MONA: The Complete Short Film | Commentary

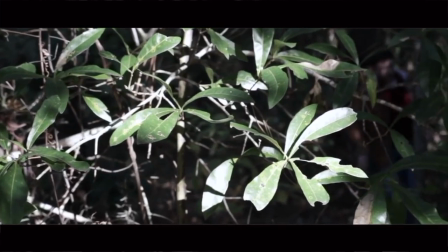0:00 What's up guys, Jacob here, and today we're going to be talking about my short films Anomaly, Normality,
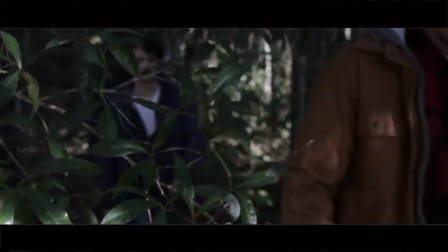0:05 and Conformity, all making up the 15 minute short film Mona, which you're watching now.
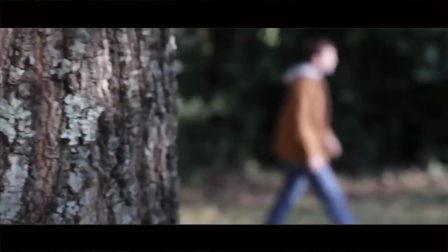0:11 And this is all going to be in one take, so boy, I'm going to have a lot of fun doing this. But, um, yeah, I just wanted to share some behind the scenes stuff with you guys, and just kind of as a thank you for helping us reach 10,000 views here on YouTube.
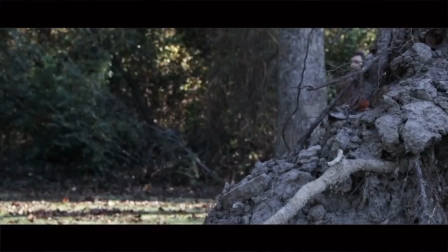0:23 That may not be a lot to a lot of people, but it's a lot to me. It's more than I ever thought that I would get on this short film.
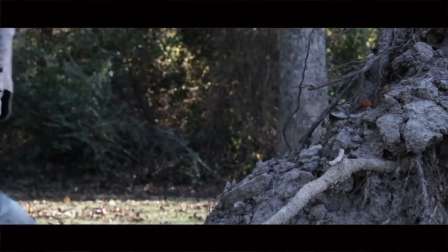0:31 now the first thing that i want to discuss when talking about anomaly which is the first part of the short ben and josh had no
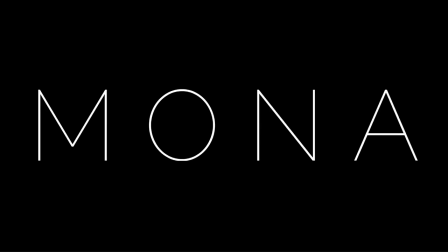0:37 idea how many shots were just going to be of them walking through the woods so it's just like kind of crazy to see that although we did like
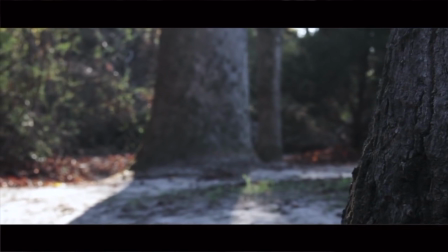0:44 20 different shots only just a select few made it into the final film which is natural it just happens but they didn't
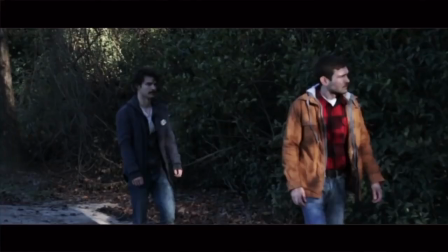0:51 realize what the heck they were doing and so i was telling them no guys trust me it'll be really cool just just believe me and sure enough after they saw it
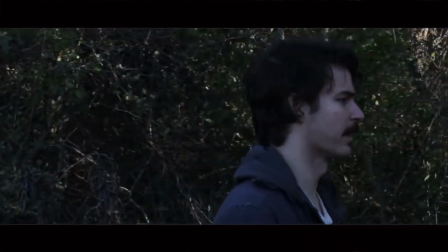0:59 they were like hey you were right that's kind of cool um ben actually had that really rad uh mustache that you're seeing that's actually a real mustache
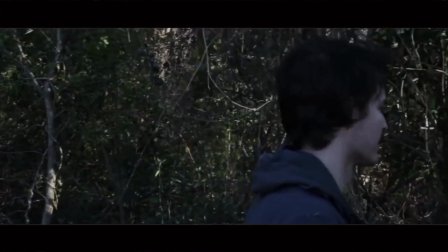1:06 he grew that so props to ben for being able to do that because lord knows i can't but um ben did that for the short film
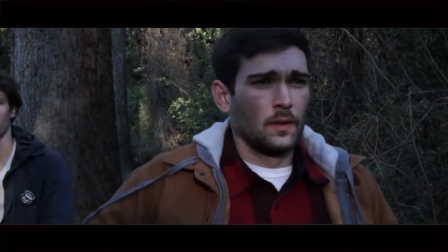1:13 and we he showed up like that i'd never seen ben with a mustache but i was like dude just keep it that's gonna fit in with
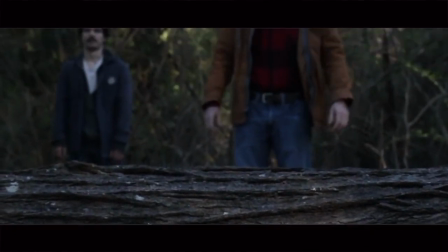1:20 the aesthetics so much i love it and as for josh josh and i went shopping one night and he got the flannel shirt and the jacket that
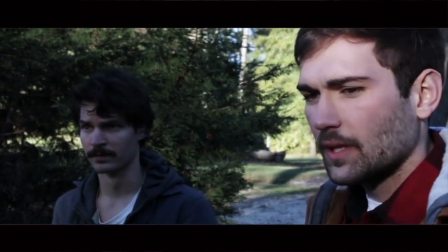1:27 he's wearing now and i was like look you're gonna wear red because you're the more aggressive character ben's the kind of the more calm character so
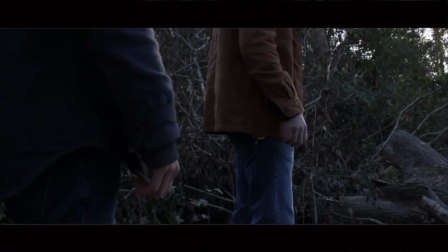1:35 i want him in the blue and kind of the more muted colors if you will i just felt like that would suit better and kind of contrast
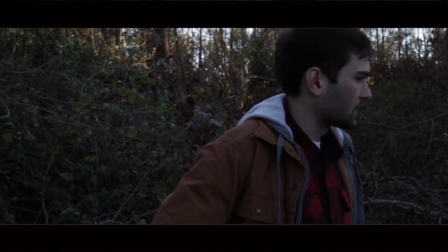1:41 between the two characters and you know how they're acting between one another even though they're both detectives which you can clearly see that they are
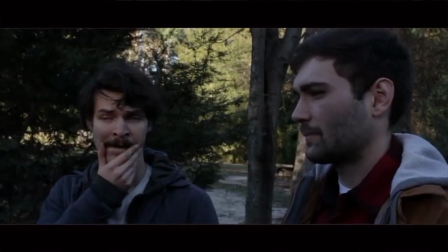1:48 so yeah that's that's kind of some little tiny symbolism that i threw in there um i don't even know if they know that but if you didn't know
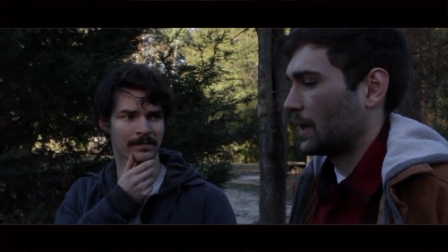1:56 that you know it now so it's kind of cool and it took so many shots for ben and josh to do this if you've seen the blooper
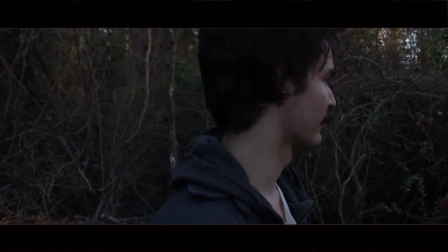2:02 reel then you know ben and josh were just like laughing so much it's a lot of fun making these short films like you have no idea
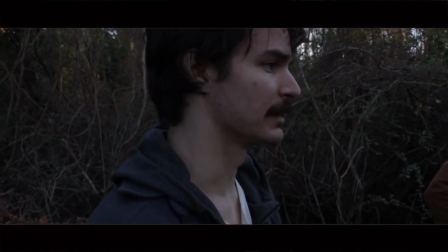2:08 what's going to go in it what's not and when you say a line like 40 times over and over and over again and you keep messing up it's a little bit
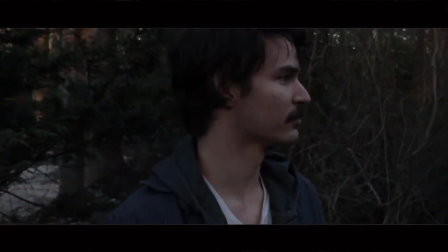2:16 frustrating but at the same time it's so much fun just like going back and forth i love it i absolutely do and
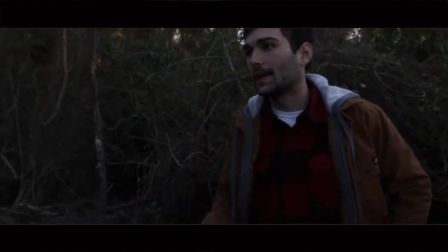2:23 the bickering scene this was originally about to be just like a bunch of quick little cuts so that you know it intensifies the moment
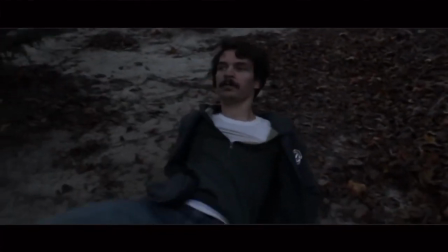2:29 but i did one take because i was like hey spielberg does that kind of stuff and i feel like it would be kind of cool to just like shake
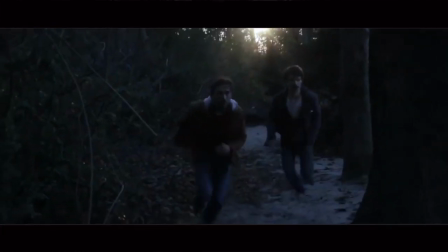2:35 the camera around kind of like not michael bay but you kind of know what i'm getting at that's actually my favorite shot of the short film
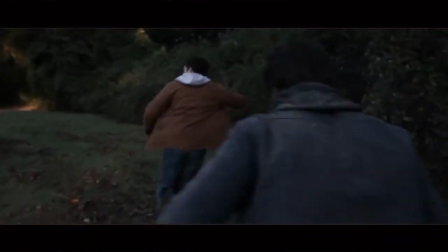2:41 and we have the long shot of them running which i felt would be kind of cool considering the next shot as just a bunch of close-ups
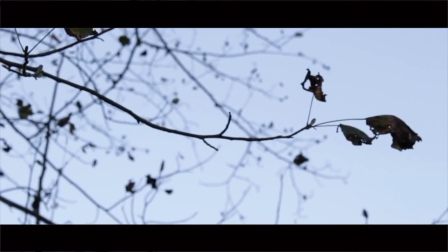2:47 and there they go they're not in the short film anymore but ben and josh really gave their all they really surprised me and uh they did a
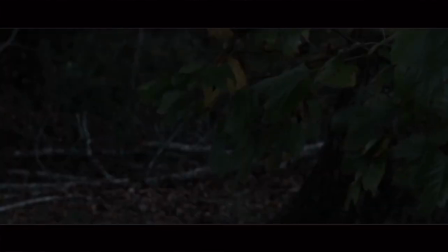2:55 great job in this i loved it and now we're getting to the main star of the short film the short film is named after her after
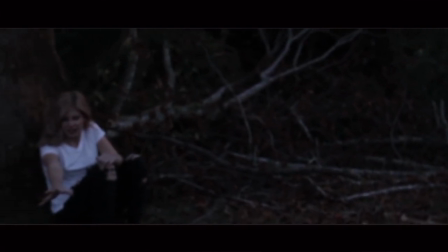3:04 all so here we are introduced to mona rachel's character um rachel wasn't sure kind of like what this character
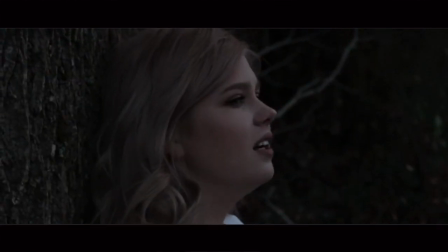3:11 was in the anomaly but as we explored the character more and more she gave a lot of cool ideas and did a lot of cool things with the character that I didn't expect her
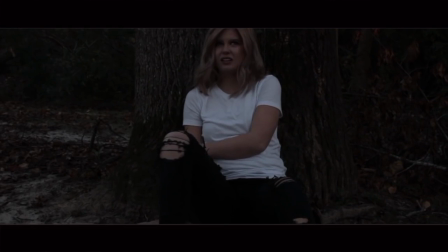3:19 to do I didn't know her too well before the short film but we became really good friends same with Ben and Josh Josh I'd been friends with prior
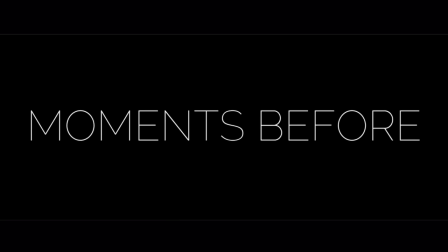3:26 and same with Ben but it kind of just reinforced our friendship and I made a lot of cool friends and in the process of making
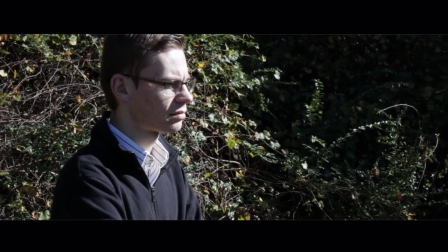3:33 this short film which was really awesome and now we're in normality the second but technically the first if you're looking at it chronologically it really just
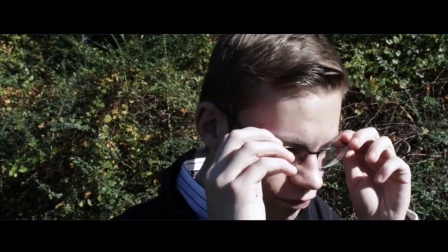3:41 all depends and now we have Charles and Meredith and Charles the I told him to portray kind of like more of a smart analytical villain because he
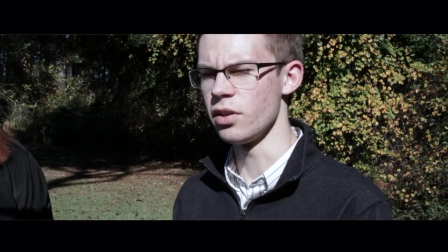3:50 is the main antagonist in the short film he's really just a member of this government side project and he really pulled
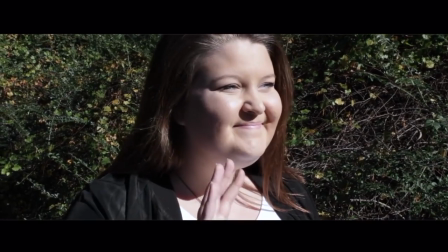3:57 it off well I I like how he's not super menacing but he's menacing enough to get the point across which is what I like he's kind of almost like Lex Luther and
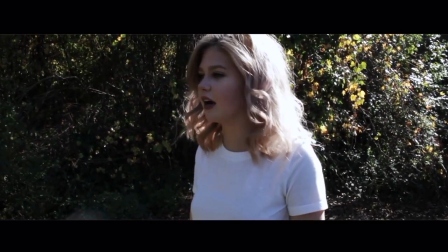4:04 Batman versus Superman and that little quip uh that little quip of humor that you just saw was my idea i was like we
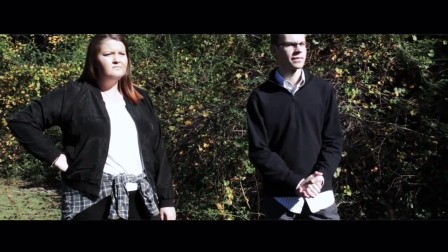4:11 kind of have a very serious short and it's kind of dark so i was like we'll just lighten up the colors just a little bit more and add some humor
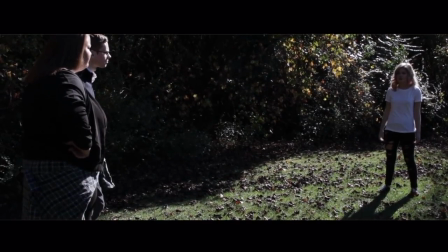4:18 for good measure and i think it worked and paid off i really like that shot too of rachel's shadow i just think it looks really cool that's just a me thing
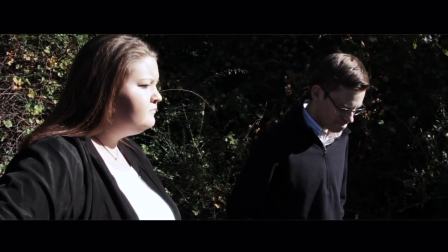4:25 though i also want to take a minute to talk about meredith uh that's actually rachel's friend probably one of her best friends
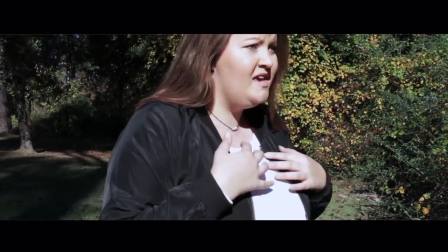4:33 if not her best friend and i I didn't know her at all before the day that we started filming this.
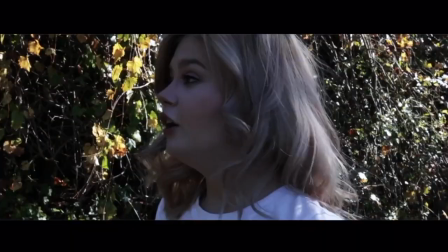4:40 She read the script over a little bit, but she didn't know everything, and that's fine.
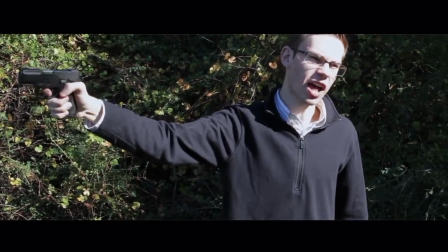4:45 I expect that from making a short film every now and then. Stuff happens, but she really surprised me, and she did a really good job.
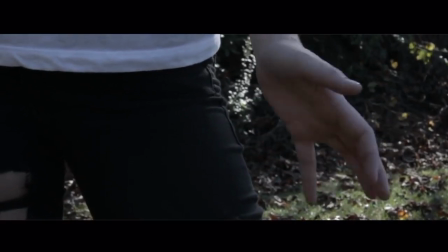4:52 We actually all went out to eat afterwards, and she turned out to be a really awesome person. So if you're watching this, there you go.
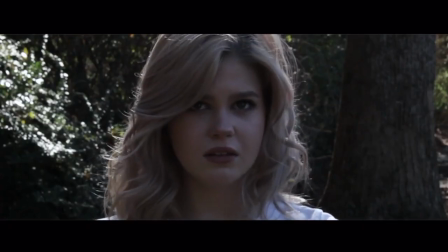4:59 And that may or may not be a real gun. It definitely wasn't loaded if it was real, I will say that. but other than that you get the point and i like
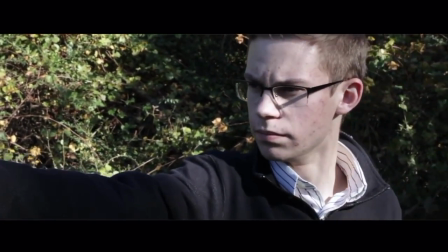5:08 the shot of how he's counting down and you know it's just like a bunch of quick little stuff and then we have rachel's hand sticking out and this is at one
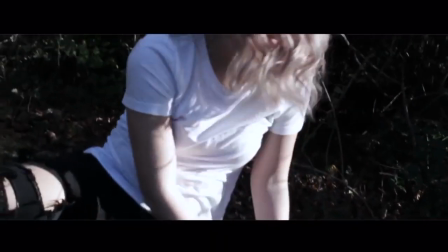5:15 of my absolute favorite moments in the short film you can barely hear the gunfire but if you hear it you're like oh no what what's gonna happen
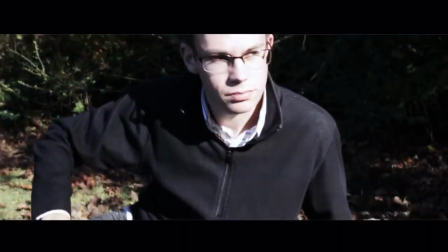5:21 and this might be my favorite shot in the entire short or in normality at least where charles looks behind him in one take and sees the
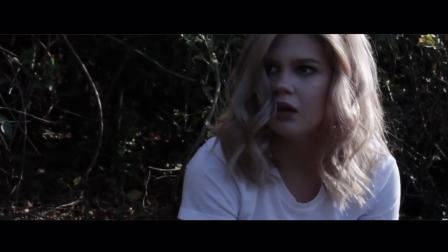5:28 body of his assistant Marcy who is an easter egg her name is an easter egg to Lex Luthor's assistant Marcy in DC Comics
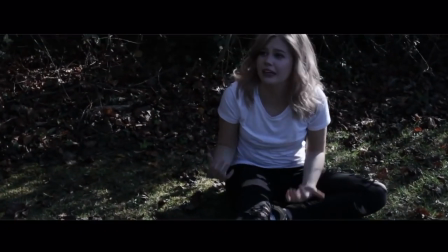5:36 because I'm a total geek and I like easter eggs and I was like hey I'll throw that in there for you know for fun see if anybody notices not that
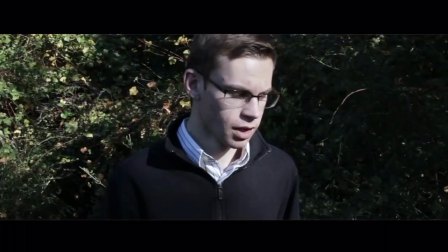5:44 anybody has noticed yet but if you did catch that good for you that cut was a little bit jarring I did
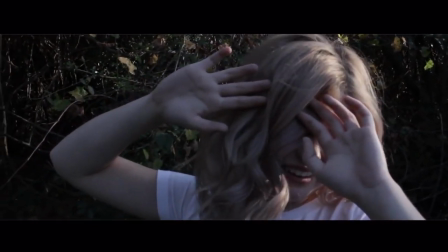5:50 learn a lot about editing in the process of making the short film and I'm not going to act like it's perfect by any means but I really had a lot of fun
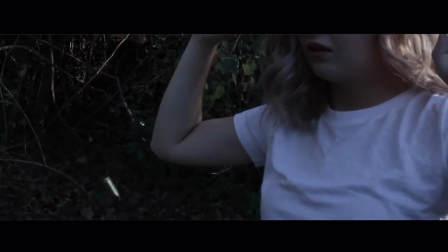5:57 making it and when you have a lot of fun making something it really says something about you know how your project's gonna turn out if you're not having fun making it
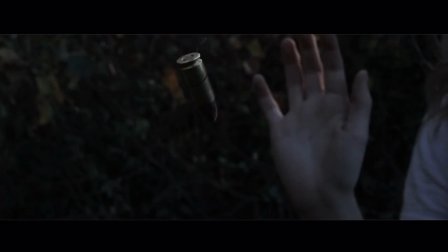6:04 it might not be good but we had a ton of fun making this and I wanted to show that there could be
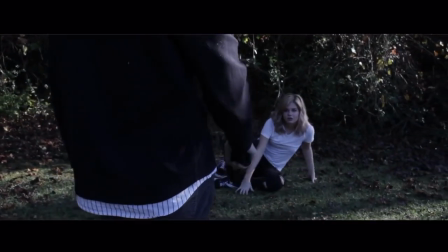6:12 more like Rachel's character because she mentions that in the next short film and really this is her first exposure to that like
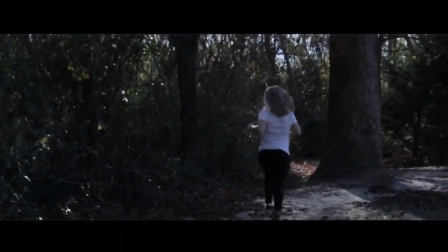6:19 I feel like he makes him more of an interesting villain and if we ever were to do a sequel to this which i'm not sure yet we might hint hint um
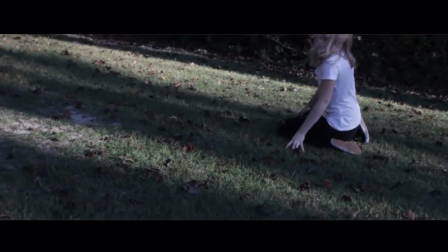6:26 i'd want charles to kind of be the main antagonist again because he did such a great job before
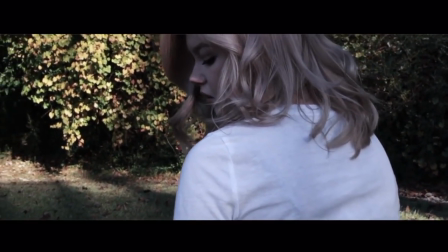6:32 and now we're coming to an end actually anomaly and uh normality these two short films were shot nearly near the very near uh the same location uh between one another one was on the right side of my backyard the other was on the left you kind of
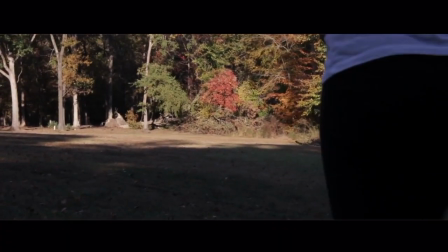6:46 can see where i'm coming from and uh per mount virginia the title card you just saw when we're entering uh conformity now um
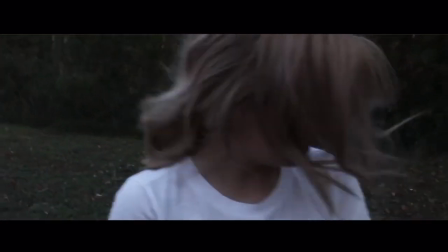6:54 permal virginia is actually a reference to a project that i had going on with a friend for a while called permount it was like a
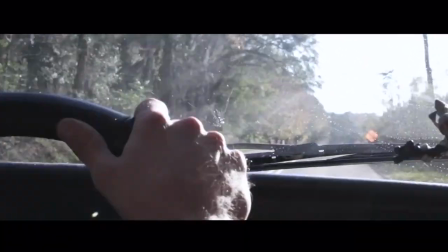7:01 little kind of radio series that we were doing you can listen to the full episodes on soundcloud we had to cancel it because he was moving to america
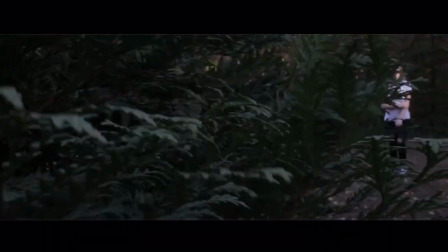7:08 but i just felt like it'd be a cool little nod you know because it was about a forest and this is
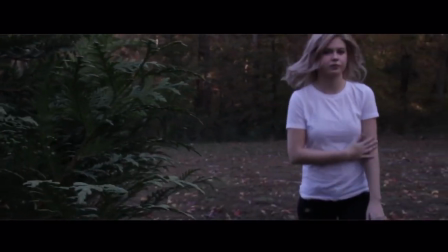7:13 my favorite shot in the short film i will say that that is hands down my favorite shot that i got out of all of this